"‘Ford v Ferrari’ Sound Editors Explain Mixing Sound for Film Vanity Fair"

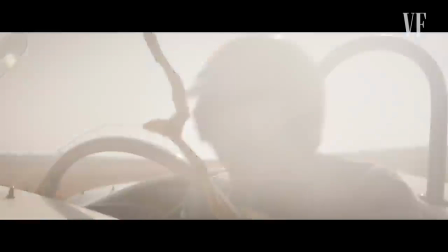And although it's a very intimate moment, it's snapped out when reality comes back and the car in front of him does an evasive maneuver. So what is an internal moment? It's probably when the sound goes away. So not only is it important when the sound's there, but it's also the lack of sound.
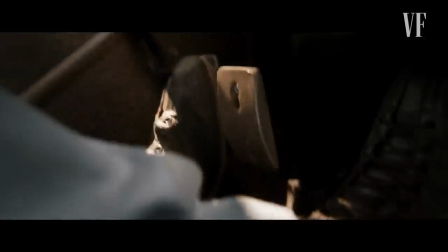And we get to focus on other sounds that are not the race sounds. His breaths, there's a kind of a drone going on which represents what we hope is an internal moment.
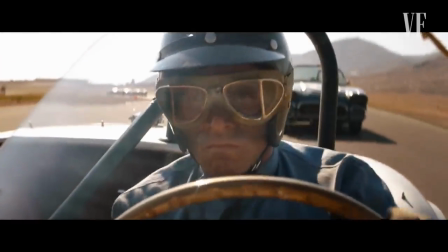This is a lack of sound that makes the next sound more impactful.
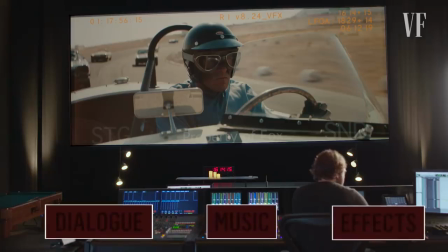So in order to try to achieve some kind of the realism of racing in an open cockpit like this, we had this heavy buffeting wind.
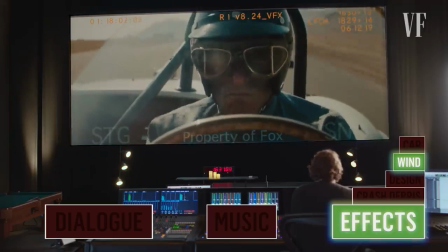Which also gives way to the design effects that is all around us in the room in Atmos, and I can play that with the car.
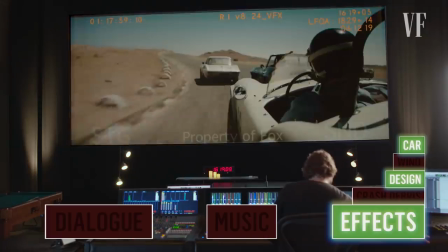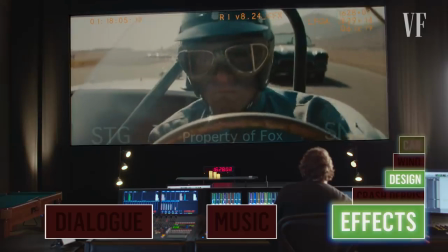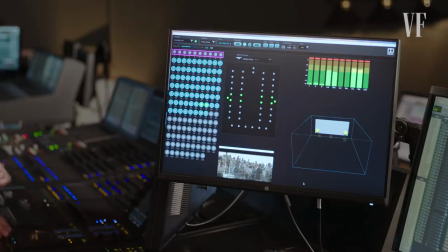This is the Dolby monitor that allows us to see where I'm placing things in the room. Like those balls light up when program is hitting them, and that's where I place the wind in the room. It's up closer to the screen, up on top. It gives me a view of where I've placed things and what's hitting things when and where. Practical effects like when the car crashes and comes flying by us, that I'm using Atmos to take us through the room as the car would go over us.
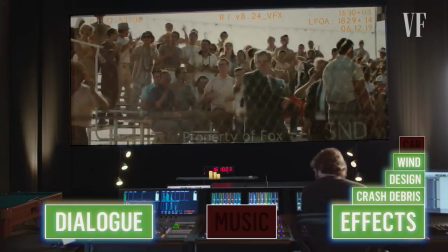Nice move from 10 miles. 22 laps remaining.
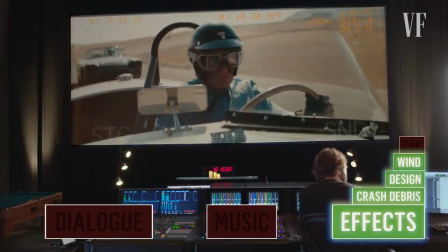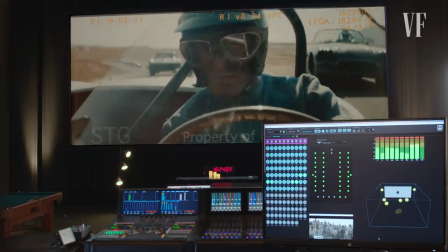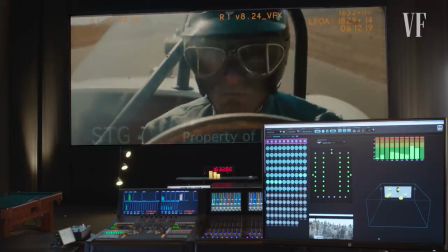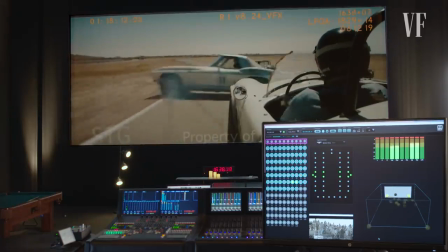Of course, the car crash comes flying over our heads.
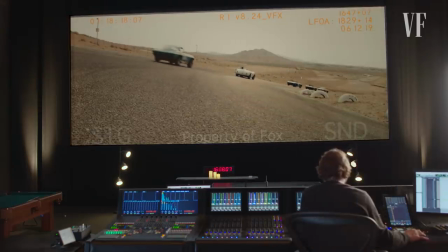Let me just show you what music and dialogue we're doing through that same sequence.
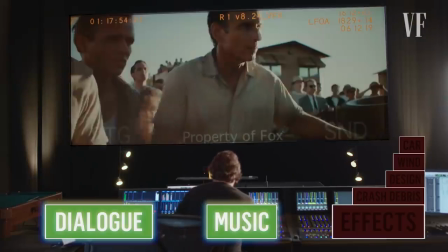22 laps remaining with Bill Hill and Dan Gurney in the lead.
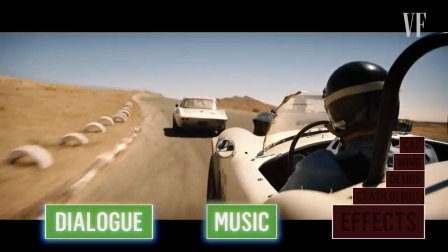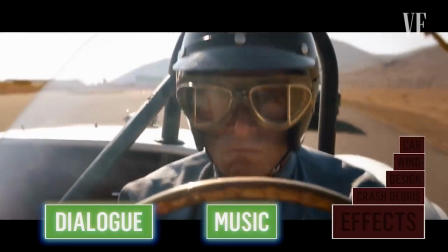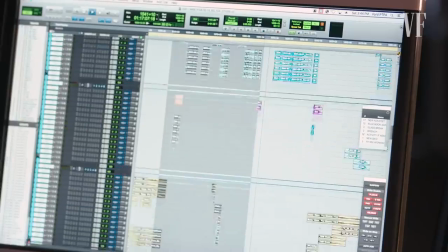So these tracks here all make up Ken's car. These are the other race cars on the track.
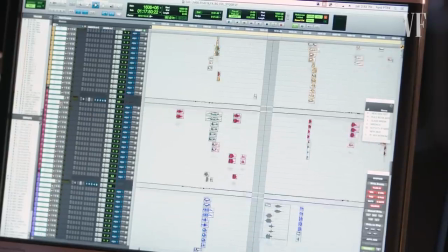From here down is tires, suspensions, brake squeaks, squeals, and things like that. You know, there's a lot of elements playing here. We can't play them all. Engines and backgrounds and crowds and things like that. Some feet. You're not going to hear feet in this scene.
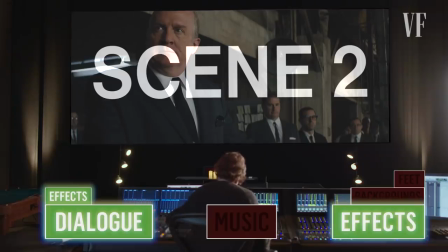But we can hear the feet in the Ford scene where Henry Ford II talks about getting people to work for him.
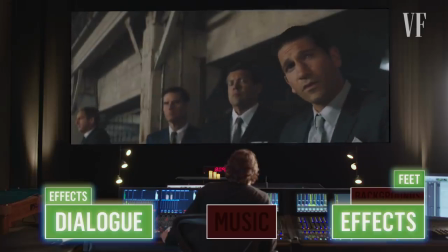In 1899, my grandfather, Henry by God Ford,
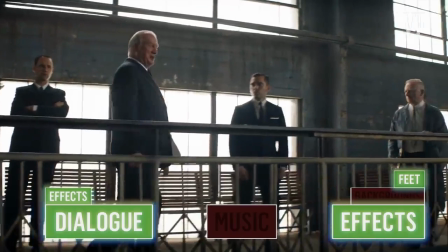was walking home from Edison Illumination after working a double shift.
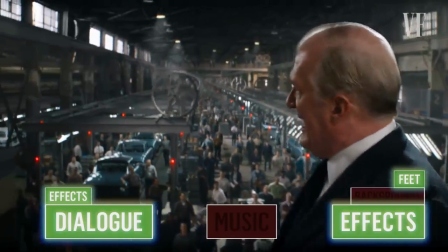He was ruminating. That morning, he had himself an idea that changed the world.
In this clip, Henry Ford addresses the employees of Ford Motor Company, and the voice needed to have the same impact as his personality. We wanted to make sure his voice boomed throughout the factory. It's actually heavily treated. I don't think you'll notice that it's heavily treated because it sounds right for the man and it sounds right for the environment.
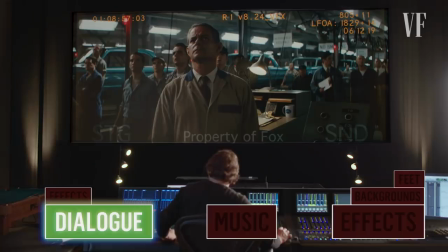So this is how he initially sounded.
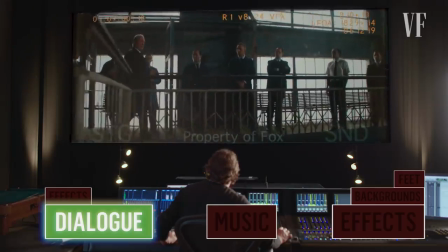In 1899, my grandfather, Henry by God Ford, was walking home.
So then we add that verb to him to carry through the plant.
In 1899, my grandfather, Henry by God Ford, was walking home.
We also felt that the feet, his feet walking, would also express some of his personality. Things need to have character, and they need to have more than just being okay.